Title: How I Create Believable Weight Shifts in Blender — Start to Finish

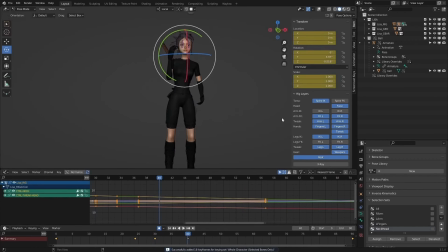4566s
Here I think I'm going to start animating the head to look up a bit at the ball as she throws it, to kind of just track it with her head a bit.
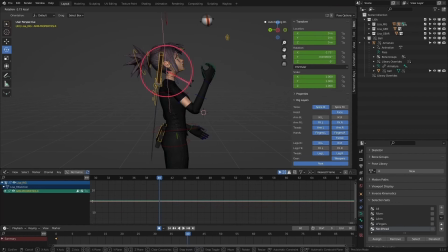4579s
Still want it to feel pretty casual in that she's, looking where the ball is, but like in my reference, it was kind of just, just a casual sort of like look at the ball, making sure she kind of knows where it's going so that she can catch it.
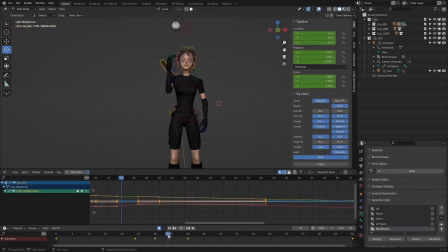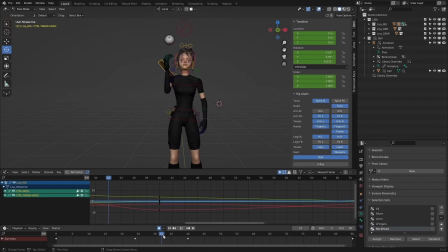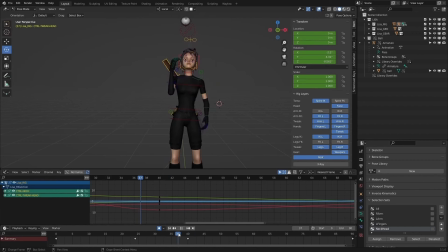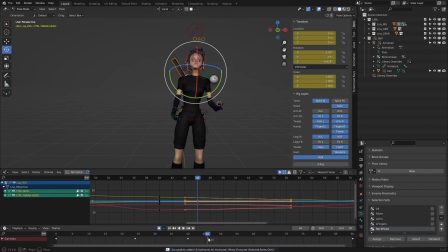Here, I think I'm going to start bringing the head down a bit.
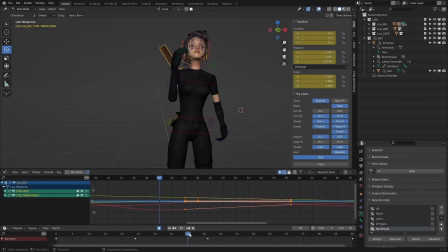Kind of look where that ball is.
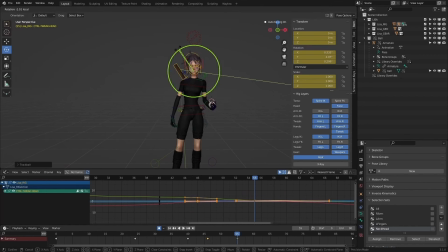4660s
You can see this is all pretty quick, just getting like a quick pass with the head in there. You can see I'm just working with a couple keyframes there on the timeline.
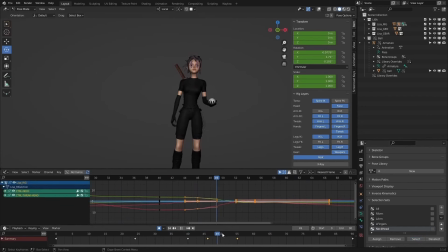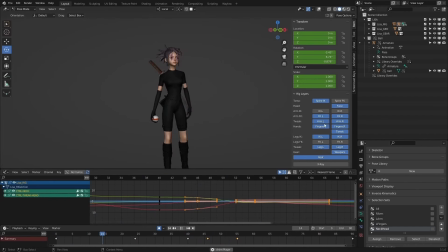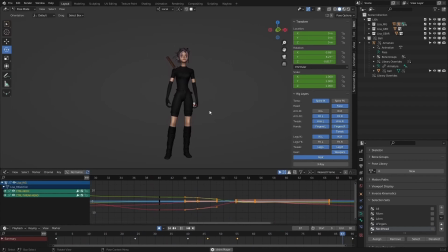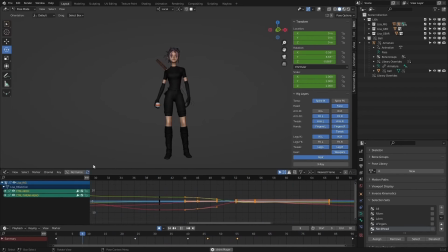I think what I'm doing there is just kind of playing
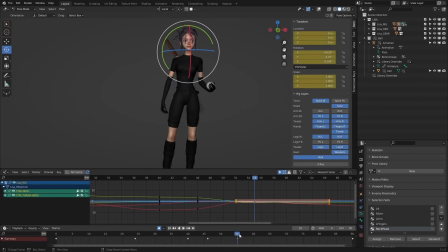4719s
that animation back and forth, like seeing what feels weird, what I can fix about it. I think the head was just drifting for several frames back into its final position, which felt weird.
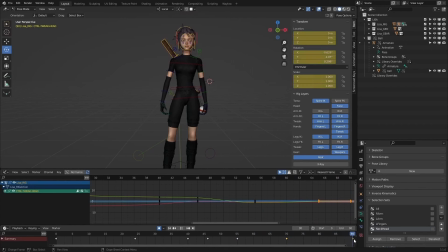4736s
So I think I'm having a bit more of trying to get more of like an overshoot settle in the head at the end, rather than having it just like hit that down pose that it was hitting and then just drifting back into its final position.
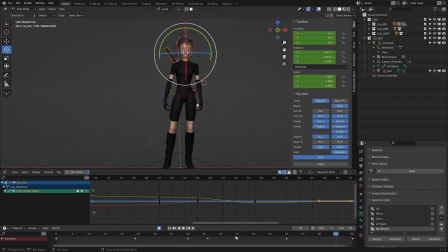4749s
So just adding a couple frames in there to kind of refine that. Obviously, I don't like that wobble back that other direction. Feeling weird. I think I probably have to counter that head movement a bit.
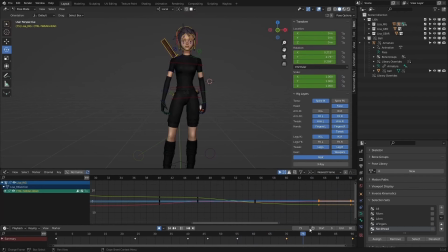4765s
But again, this is just a lot of times with animation, kind of just trial and error, trying things, seeing if they work. If they don't work, move on to something else, try something else. This is one part about animation that I do really enjoy, is actually sort of almost the kind of troubleshooting of animation where
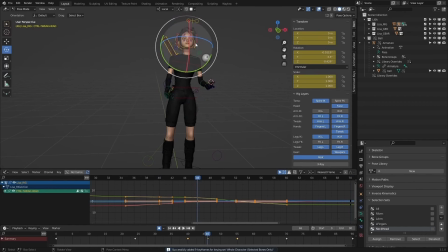4784s
you don't like the way it was, and you're kind of just figuring out what feels more natural, what feels better. And a lot of that is just trial and error. Maybe the head will overshoot the neck a bit and then kind of overshoot to the right and then back to center at the very end.
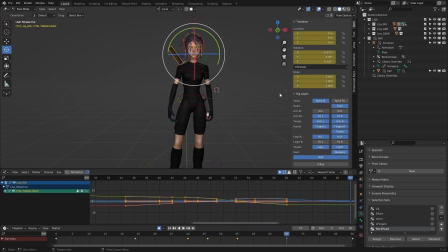4806s
And then just obviously you can see I just spent a couple seconds like testing that out, seeing if I like it.